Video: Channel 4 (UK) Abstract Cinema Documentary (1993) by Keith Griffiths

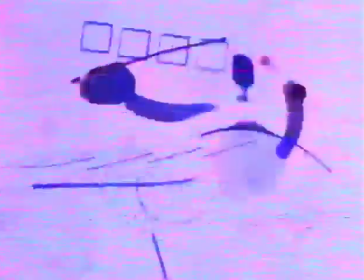(25:47)
Then the line can become a shape, then the shape becomes a form.
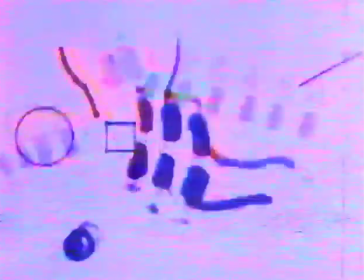(25:51)
But primarily I'm dealing with line on paper and the way I would
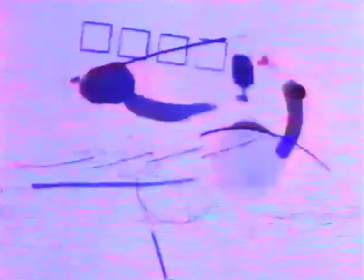(25:58)
rhythmically make that work one against the other. So you really are a choreographer. You're a graphic choreographer. That's what you are. And that's what I'm all about.
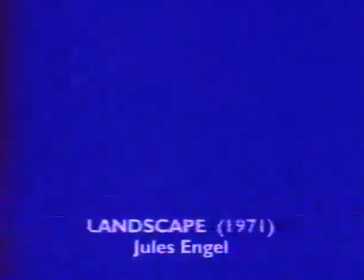So I just call it landscape because it would be a very simple line and let people find their way into the landscape or out of this landscape. But primarily, it's really color-filled painting. In other words, if you're walking through a gallery, you stop, stay, then you move on. But here, I don't allow you all, any and all that time. I simply give you maybe 8 frames, maybe I give you 12 frames, and then away the colors react to each other. It's another picture. So primarily, I am giving you the time to look at a color, and this is your problem then to find your way out.
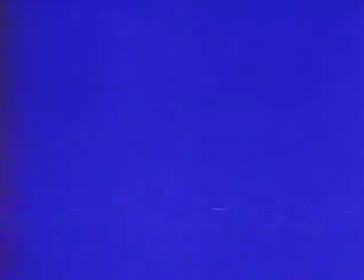I've never been particularly intrigued with the notion of film music. I don't really. I've just never felt that I had anything to contribute to that. I find that I experience music in one way and pictures in another, and more often than not, I'm like making a soundtrack that may be musical or not, but it's like getting at something in the picture that's not doesn't really relate to it formally. Maybe it relates emotionally or historically or something, or contrast with it. I'm really more interested in sort of creating problems or creating tensions that are interesting in some way or other in reinforcing something that exists in another medium. I think that's what it is.
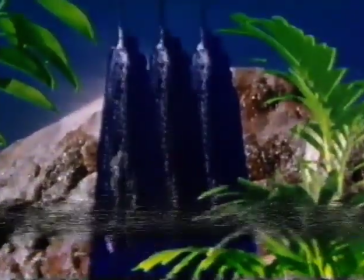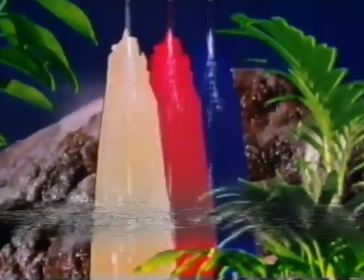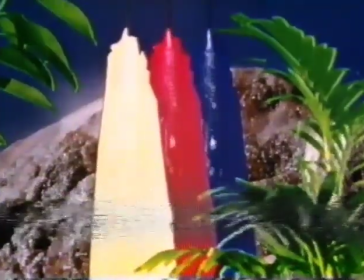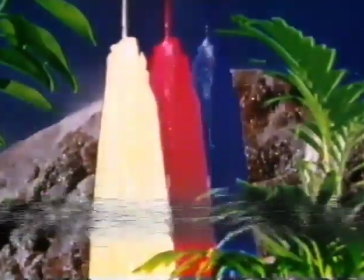First time I saw Len Lai's trade tattoo, this was after I'd been doing some experiments that paralleled that and having no idea that someone had done that in 1934. This would have been about 1960. And Lai would take a picture of something like a grain thresher
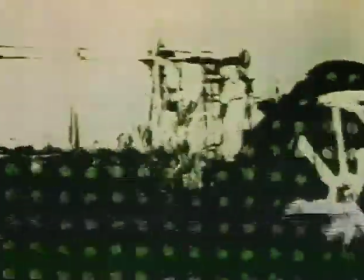(29:03)
and make it into 2 color fields that interacted, a yellow one and a green one, I remember distinctly. And he would get at the sort of energy that comes between flatness and depth, and allow these colors to do whatever perceptual thing they're going to do that works against the picture.